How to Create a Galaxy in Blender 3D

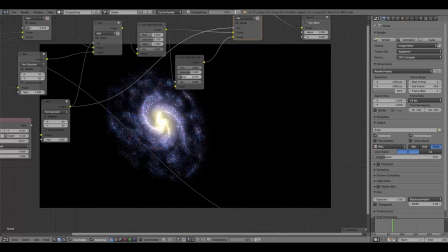2941s
Yeah, I might try decreasing the value a little bit, because we're sort of starting to lose the center of the galaxy amidst all this brightness. So by decreasing the value, we can sort of see a little more of it. And the yellow is starting to shine through a bit more.
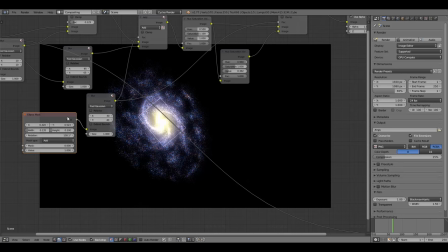2958s
I actually want maybe a little bit more. So I'm going to duplicate this blur node. I think the blur amount is probably about right.
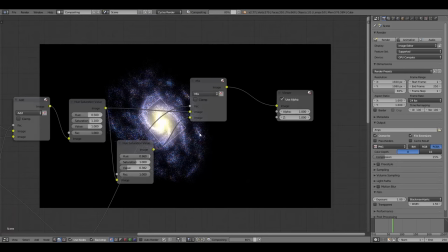2966s
We'll connect those and plug that into the factor of this mix node right there instead of what we had in there before.
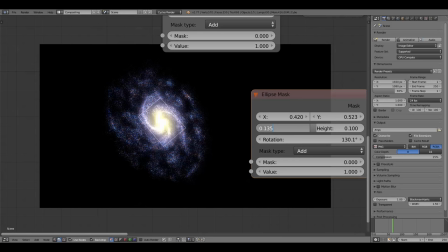2975s
And I am going to increase the size a bit. We'll make the width maybe 0.16 and the height like 0.12 or something like that.
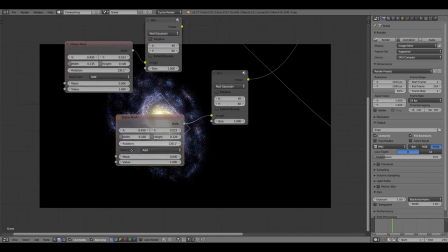2985s
just to sort of spread that yellow color out a little bit more.
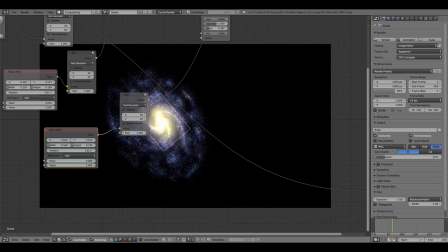2989s
And I might even blur that a bit more in this case, since it's kind of a harsh color contrast.
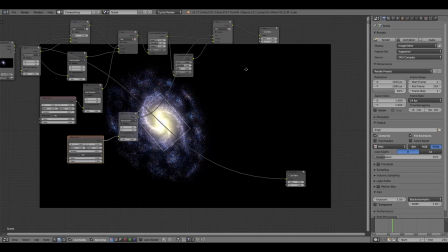2994s
And I kind of like that effect, so we'll leave that as is right there.
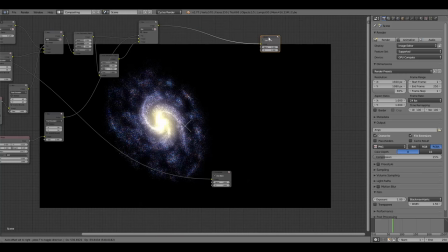3000s
And the next big thing that we have to do is, like I said, we were going to add a little bit more sort of dust cloudiness to regions of it.
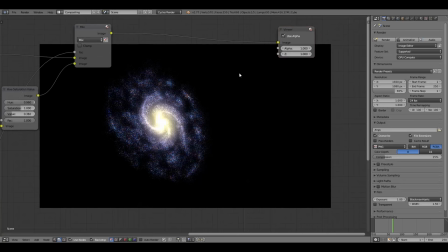3015s
And so we can go ahead and do that. These are going to be the darker regions. So the cloud texture added sort of a milkiness and a cloudiness to this. That's what the volumetric effect did. But now we want to add some sort of darker patches. So to do that, we are going to mix this result, what we have so far.
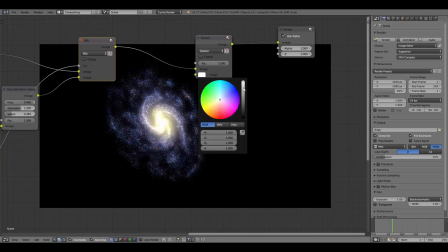3033s
We're going to set this to darken, actually. And we're going to use a black color, just completely solid black right there.
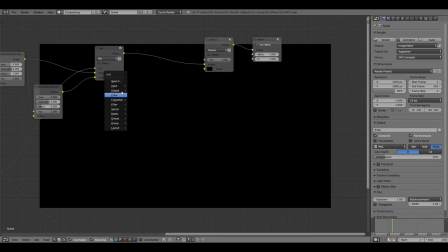3042s
And to use that, we're going to use, as the mix factor, we can go up to input, texture.
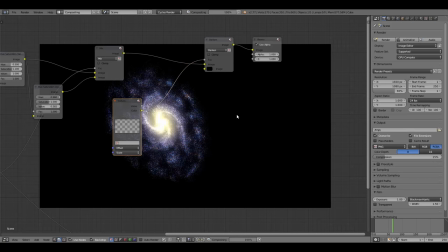3050s
And I'm just going to plug that in there, even though we don't have a texture loaded yet. And we can go over here to the textures. Cycles is kind of finicky, and it's weird, and how it has you create new textures.
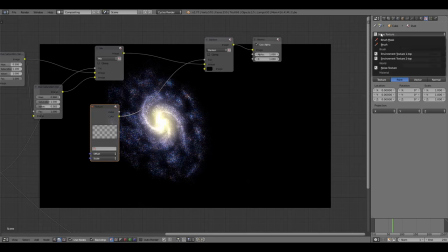3062s
It's kind of hard to figure out how to work with all of this. So what I do is I typically just go to brush and add a new brush texture, because we're not really going to need it for anything. We're not doing any sculpting or anything like that. So we'll just use this as sort of a placeholder so that we can access it from the node right here.
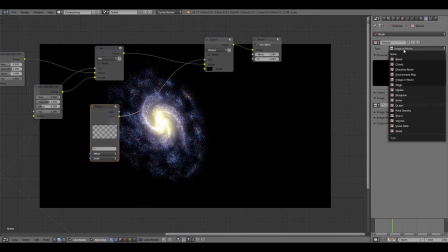3078s
And we're going to change this from an image or movie type to a clouds type.
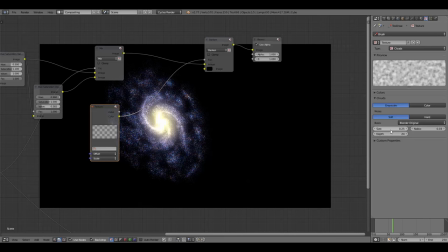3083s
We'll bring up the depth to like 24. Leave the size where it's at. We'll probably want to change that later, but we'll bring in the color ramp as well. I want to change this from soft noise to hard noise because I think that gives a better result.
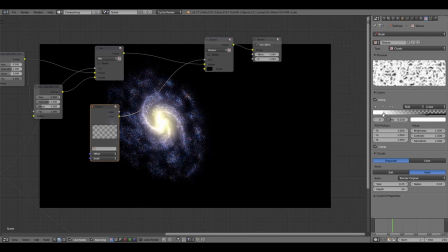3099s
I'm actually going to flip these color bands. Yeah, to something more like that. Maybe give that a shot. And we'll go ahead and load that texture. Let's give this a name. We'll just call it, dust again. And we'll load that dust texture right here.
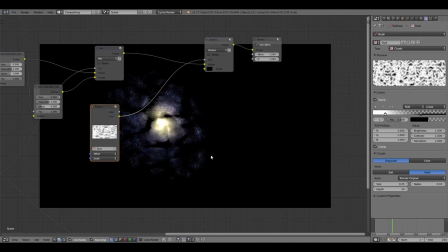3118s
Let's see how that looks. Okay, so the scale is way off. So let's go ahead and bring the size down to like 0.1. Let's see how that works. And it should automatically reload just like that, maybe even smaller, 0.05. You'll also notice we've got some kind of nasty stretching issues.
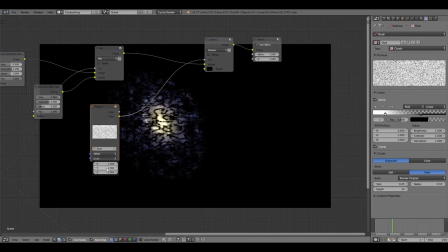3138s
To fix that, we can click on the scale option here in the node, and let's change the Y coordinate to 0.5. And that should resolve the scaling issue. There we go. Looks like it might have stretched it a little bit too far. I mean, we'll try 0.55.
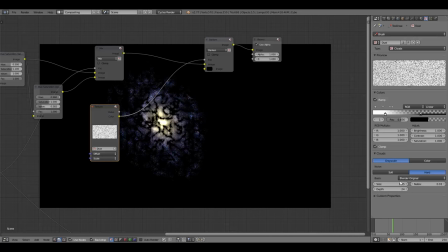3156s
That looks a little better. Something like that. Okay. And we'll keep decreasing the size over here and the texture. Let's make that 0.03. Maybe make it even smaller until we get sort of the size that we're looking for. Maybe a little bigger than that. 0.04. That's about the sweet spot, it looks like.
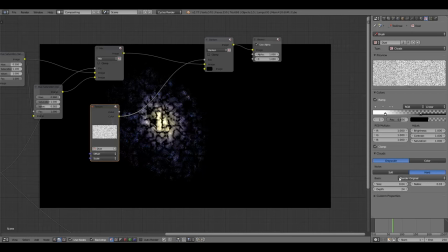3177s
Yeah, something like that. And let's see here. If we can sort of mess with this color ramp a little bit more. Because it's looking kind of sharp.
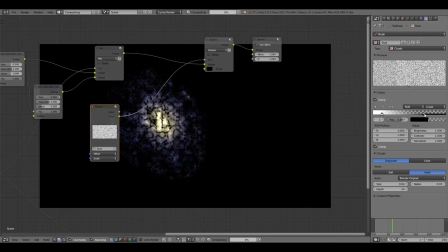3189s
We want to maybe thin that out a little bit more. Maybe back off this black side of the color ramp a bit more. To let sort of some of that blurriness come back, maybe. Pull this back a bit farther.
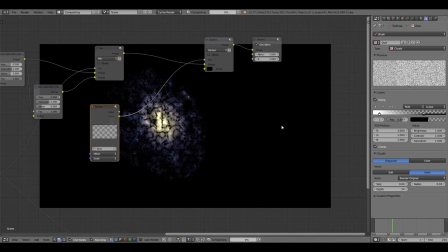3204s
I might inch this up a little more, actually. And just sort of fiddle with this until you get something that looks about right. Sort of what you're looking for. I might actually change this from black to like a dark brown kind of color. Let's see how that affects it. Because I feel like that might... that's pretty bright.
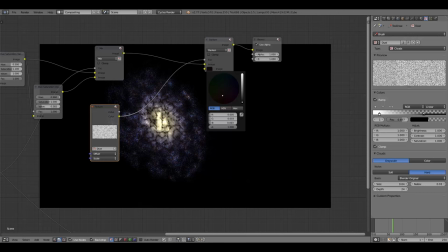3224s
It's going to have to be pretty dark for it to... Yeah, maybe something like that. Instead of just a straight solid black. So that kind of shows up a little better in the outer edges. Which is where it's going to be most visible anyway. Might actually make that a tiny bit brighter.
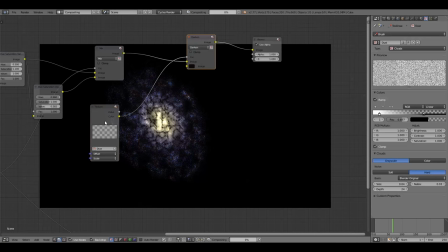3241s
Because we're going to use another elliptical mask to make sure that none of this gets in the center of the galaxy. Because again, you don't really see very much of that in the center of the galaxy. Most star formation occurs in the outer layers, in the arms of the spiral.
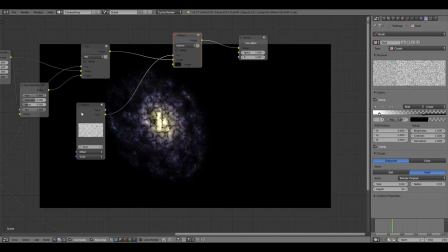3257s
So we can go ahead and take this. I am going to duplicate this mix node over here. And we will combine these again.
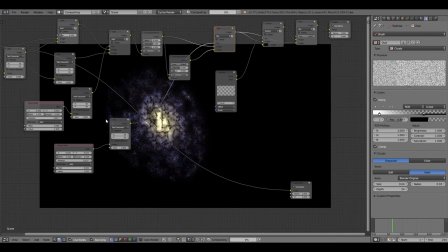3267s
And as the mix factor, we will use... we can probably just take one of these previous two.
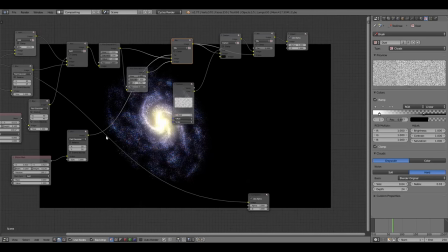3273s
Let's go ahead and take the second elliptical mask that we used to work with the colors, and let's try that here and see how that works.
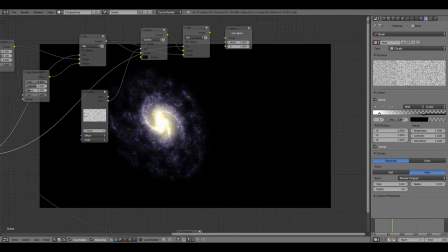3285s
Yeah, there we go. So something like that. And that just adds even more finesse, like the texturing of the arms and the spiral. And if the effect is a bit too strong, you can, of course, duplicate the mix node, mixing it again.
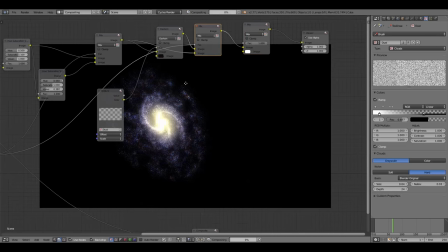3300s
And you can mix that with the effect before we added that darken.
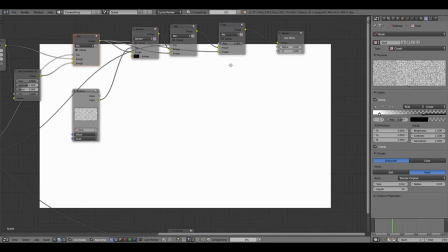3306s
So something like that. Now this is set to 1, so you'll see none of the effect.
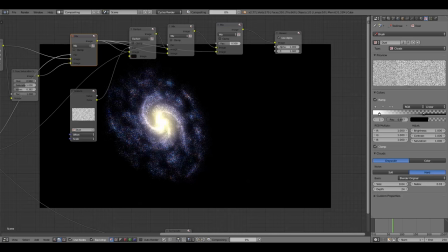3312s
And then we can sort of bring this down to maybe 0.5 to increase it. Wait a little while, and then you can see it sort of coming in. I like it pretty strong, so pretty close to 0, maybe about 0.2 is where I might keep it, maybe even lower than that, actually,
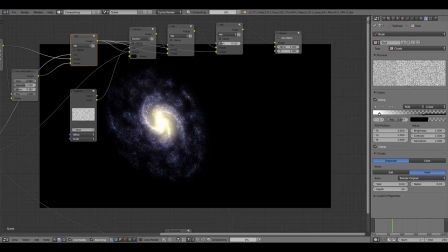3328s
0.125, something like that. That texturing effect really helps sell the effect of the galaxy.
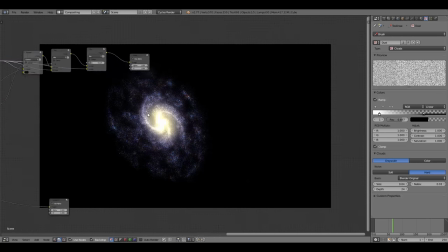3338s
Okay, so at this point, really the only other thing I would do is probably, we can go over here, and we want to add a little bit of glare to some of these brighter stars.
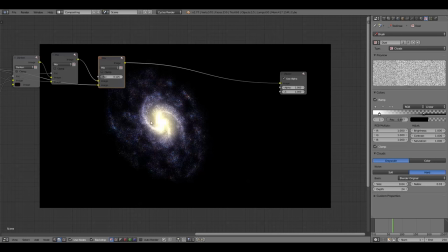3353s
So I am going to mask out the center of the galaxy, because if we try to add glare, that's going to overpower it completely, and it's better to mask that out beforehand than after. So I am going to duplicate the mix node yet again, mix this with solid black,
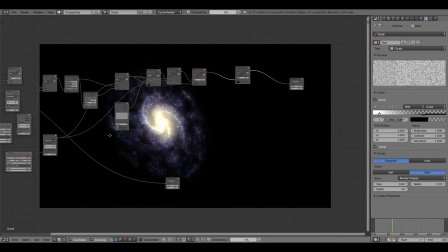3371s
and as the factor, let's take that same exact, I'm zooming out pretty far, I hope you can still see pretty well,
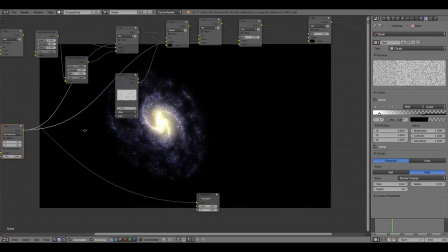3378s
we'll take the same exact blur node connected to the elliptical mask that we used for the color yet again, and we'll plug that into the factor
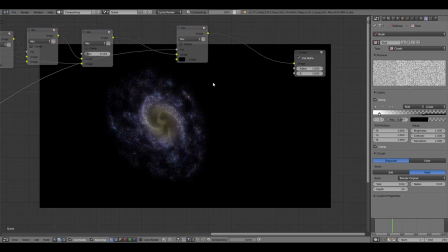3389s
just so we can kind of hide out that area. And now it's not completely gone, but I don't know if setting this to multiply would help. I don't think it will. It's probably about as dark as it's going to get, but that's fine for the purposes of what we're doing,
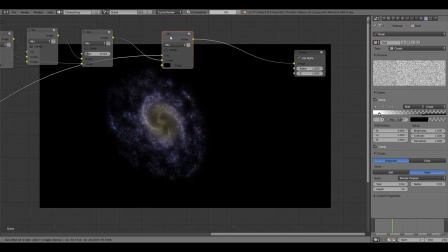3406s
because we only need the other stars to be brighter than the center. It doesn't matter if the center is still a little visible. So let's go ahead and press Shift-A and add a glare node under Filter.
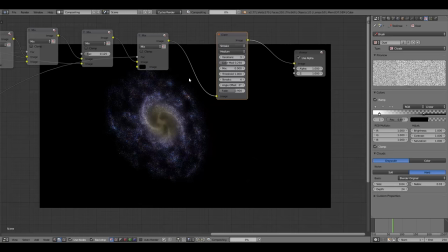3419s
Plug that into there. We want to leave it on Streaks, and we're going to have to decrease the threshold quite a bit. So I'm going to leave the quality at medium for now, I guess, but I'm going to decrease the threshold to like 0.1.